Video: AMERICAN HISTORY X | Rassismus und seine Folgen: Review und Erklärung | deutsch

Ich habe es während der gesamten Zeit des Filmes nie so empfunden, dass seine Abkehr von diesem ganzen Nazi-Dasein in irgendeiner Art und Weise unrealistisch gewesen wäre, sondern das geht wirklich Hand in Hand und hat mich wirklich davon überzeugt, dass in seinem Kopf sich was verändert hat und ich als Zuschauer konnte es wirklich nachvollziehen.
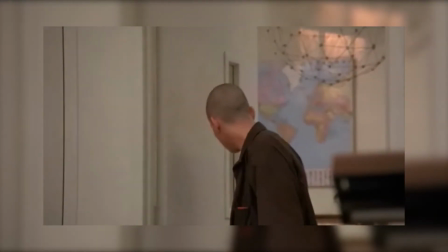Also da ist wirklich ein sehr gutes Skript geschrieben worden. Dereks kleiner Bruder ist ähnlich intelligent wie Derek, wahrscheinlich sogar noch ein bisschen klüger.
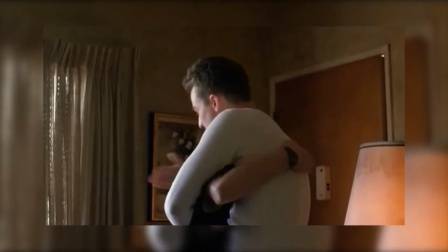Derek war schon immer seine Bezugsperson, die er bewundert hat. Das hat sich dann nochmal gesteigert, als sein Vater gestorben ist, deshalb versucht er auch seinen Bruder nachzueifern und wird eben auch Nazi.
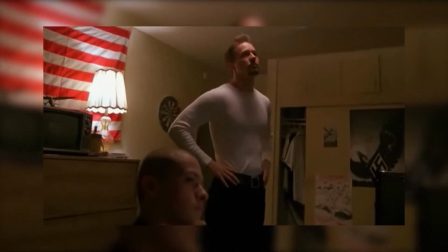Danny repräsentiert die Saat, die Derek während seiner aktiven Zeit als Neonazi gestreut hat.
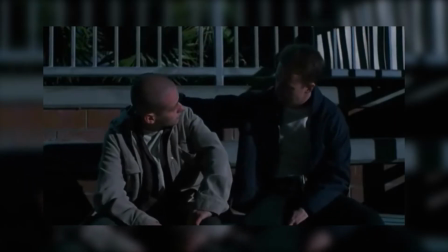Glücklicherweise hat Derek noch einen großen Einfluss auf seinen Bruder, nachdem er aus dem Gefängnis rauskommt und dann kann er ihn auch sehr schnell überzeugen, dass er aussteigen soll.
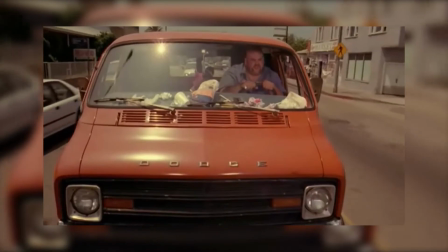Und das sind nur zwei Charaktere. Es gibt noch ganz viele andere wirklich sehr interessante Charaktere mit sehr interessanten Überzeugungen wie Dr. Sweeney oder Alexander Cameron.
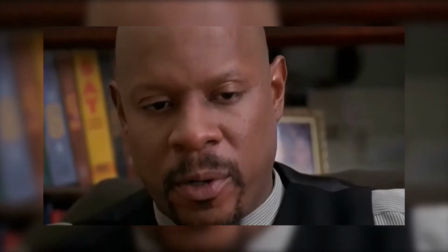Ich fürchte, das haben sie sich selbst zuzuschreiben. Sie wollten einen Aufsatz über ein freizuwählendes Buch, das sich mit dem Kampf um die Bürgerrechte beschäftigt.
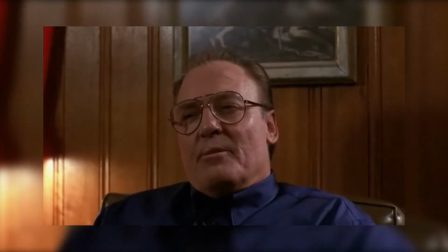Unmissverständlich. Du musst dir vor Augen führen, was die Leute für einen Respekt vor dir haben, Derek. Wenn du soweit bist, komm zu mir, wir reden darüber.
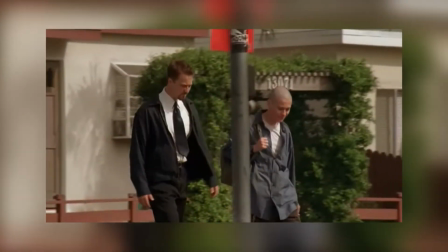Der Film spielt in zwei Zeitstrecken.
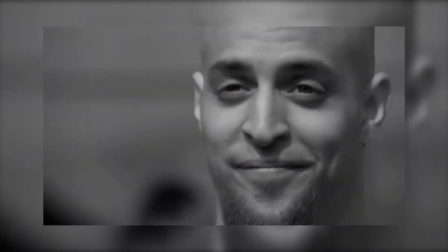Einmal in der Vergangenheit, in der die Geschichte von Derek erzählt wird, während und bevor er im Gefängnis ist und einmal in der Gegenwart, nachdem er entlassen wurde.
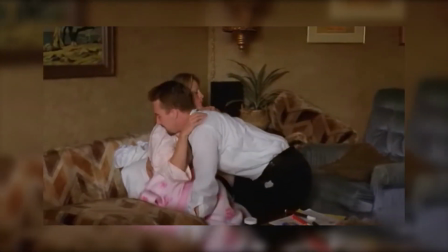Die Sehnen in der Vergangenheit sind schwarz-weiß, ähnlich wie in dem Film Momento und der ist ja auch überragend. Außerdem sehen wir in dem Film extrem viele Close-Ups von den Gesichtern der Hauptfiguren.
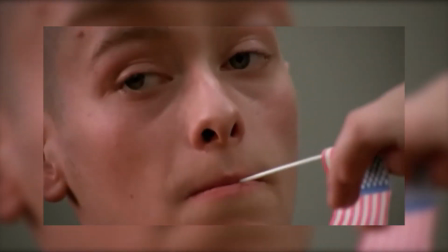Oftmals sogar, wenn eine andere Figur redet. Dadurch nimmt man die Emotionen besser wahr und der Zuschauer bekommt einen noch emotionaleren Eindruck von den Figuren.
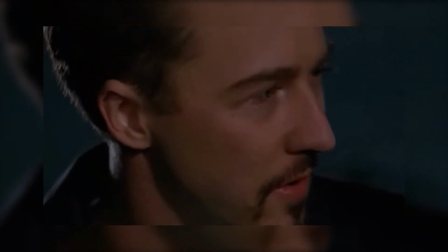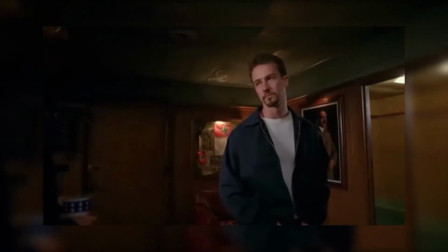Die Szenenbilder sind voller Bildersprache.
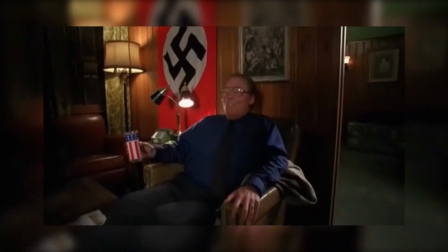Wir sehen Bilder von Adolf Hitler, Hakenkreuze, andere Nazi-Symbole, aber es wird auch immer wieder die amerikanische Flagge gezeigt und auffällig ist auch,
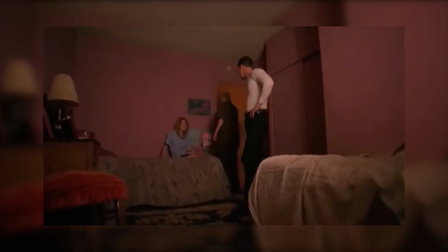dass Derek während seiner Zeit im Gefängnis und danach nur noch weiße, eng anliegende Kleidung trägt.
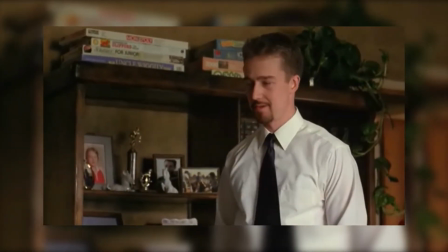Der Film, der ist einfach vollgestopft mit Symbolik. Auch schon Kleinigkeiten, dass Derek keine Glatze mehr hat, nachdem er aus dem Gefängnis kommt.
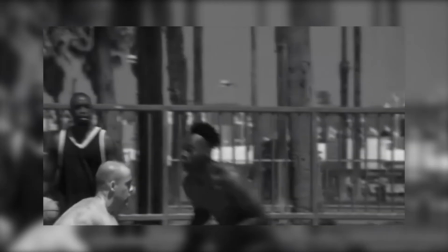Das ist auch schon Bildsprache. Als letztes möchte ich noch kurz auf die immer wiederkehrenden Slow-Motion-Szenen eingehen.
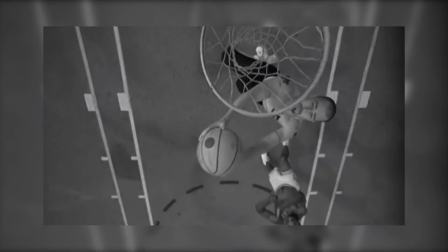Einige Szenen werden in extremer Zeitlupe gezeigt, wodurch eine entweder glorifizierende Wirkung eintritt, wie etwa bei dem Basketballspiel im Park,
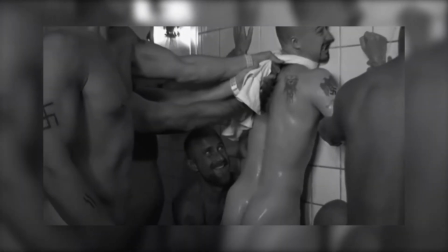oder es verdeutlicht eine dramatische Szene, wie etwa als Derek vergewaltigt wird oder als er vor dem Spiegel steht und sein Hakenkreuz-Tattoo anschaut.
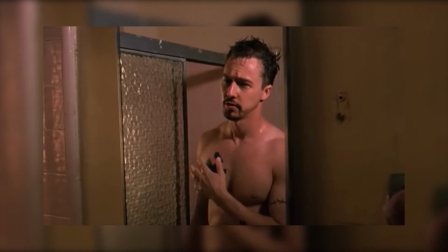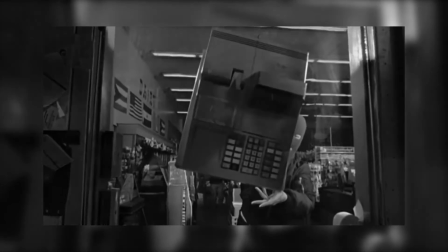Diese Szenen sind gleichzeitig kleine Verschnaufspausen für den Zuschauer,
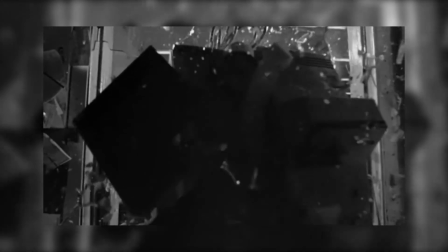der sich während diesen Szenen das Gesehene noch ein bisschen besser verarbeiten kann, der sich darüber Gedanken machen kann.
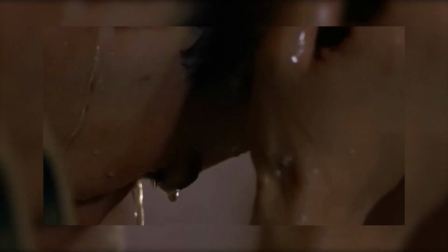Weil in der Szene wird ja alles sehr langsam gezeigt, es gibt keinen Dialog, man muss alles ein bisschen auf sich wirken lassen und das ist auch wirklich nötig bei der Fülle an Informationen und Handlungen, die wir in diesem Film erleben. Für mich ist American History X uneingeschränkt einer der besten Filme, die ich jemals gesehen habe. Die Handlung ist schlüssig, die Charaktere sind sehr gut dargestellt und das Ende ist einfach unerreicht.
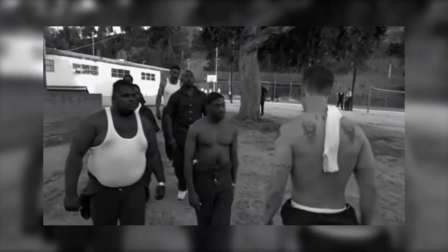Vor allem die Darstellung des sympathischen Nazis Derek wird den Zuschauer zum Nachdenken anregen. Genauso wie die unkommentierten Nazi-Reden, die Derek hält.
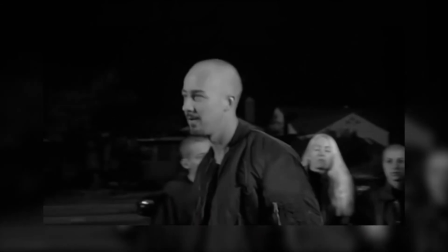Der Zuschauer, der muss das wirklich alles selbst reflektieren. Viele werden vielleicht sogar im ersten Moment Derek und seinen geschliffenen Reden recht geben.
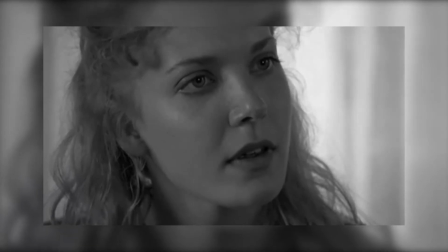Nur um dann aufzuschrecken, wie empfänglich man doch wirklich für Rassismus ist. Niemand wird gerne mit erhobenem Zeigefinger belehrt.
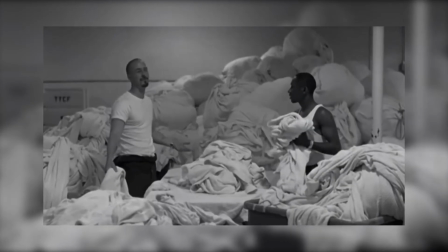Deshalb überlässt der Film es dem Zuschauer selbst, sich eine Meinung zu bilden. Dieser Film zeigt keine Lösung für Rassismus oder Antisemitismus.
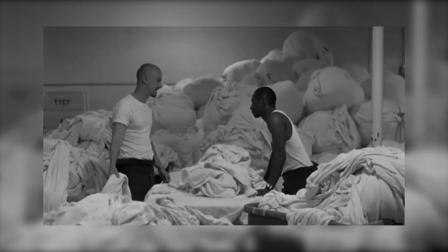Eigentlich gibt es auch keine Lösung dafür. Sind die schwarzen Drogendealer daran schuld, dass Derek zum Nazi wird?
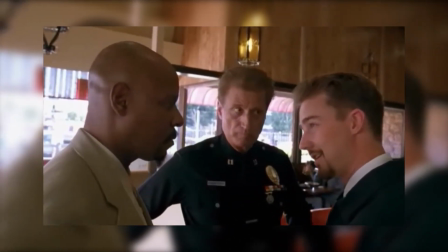Oder vielleicht war es auch schon vorher so, weil sein Vater ihm gelehrt hat, dass man schwarz nicht trauen soll?
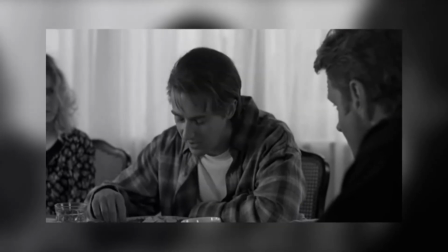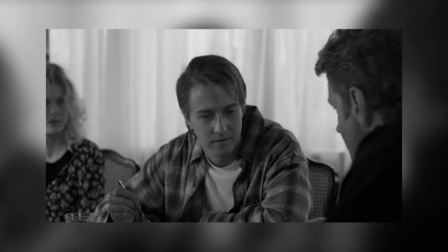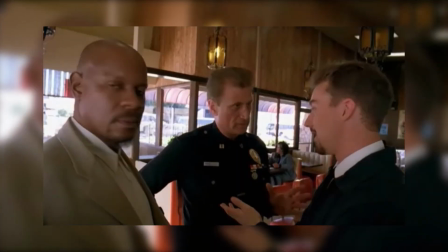Oder ist die Gesellschaft und ihre überschwängliche Gleichberechtigungspolitik schuld?
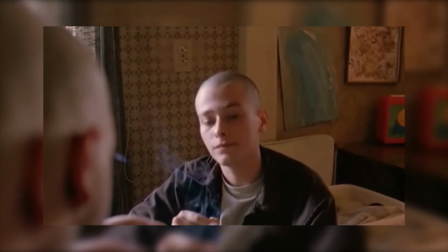Schließlich bekommt Dereks Vater zwei schwarze Männer in seine Einheit, obwohl sie weniger geeignet sind als weiße Mitbewerber.
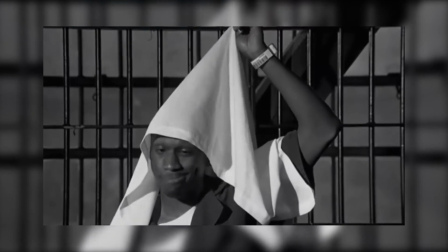Sie wurden eben genommen, weil sie schwarz sind und heutzutage alles gleich sein muss. Der Film lässt diese Fragen offen, denn es gibt dafür auch keine Antwort.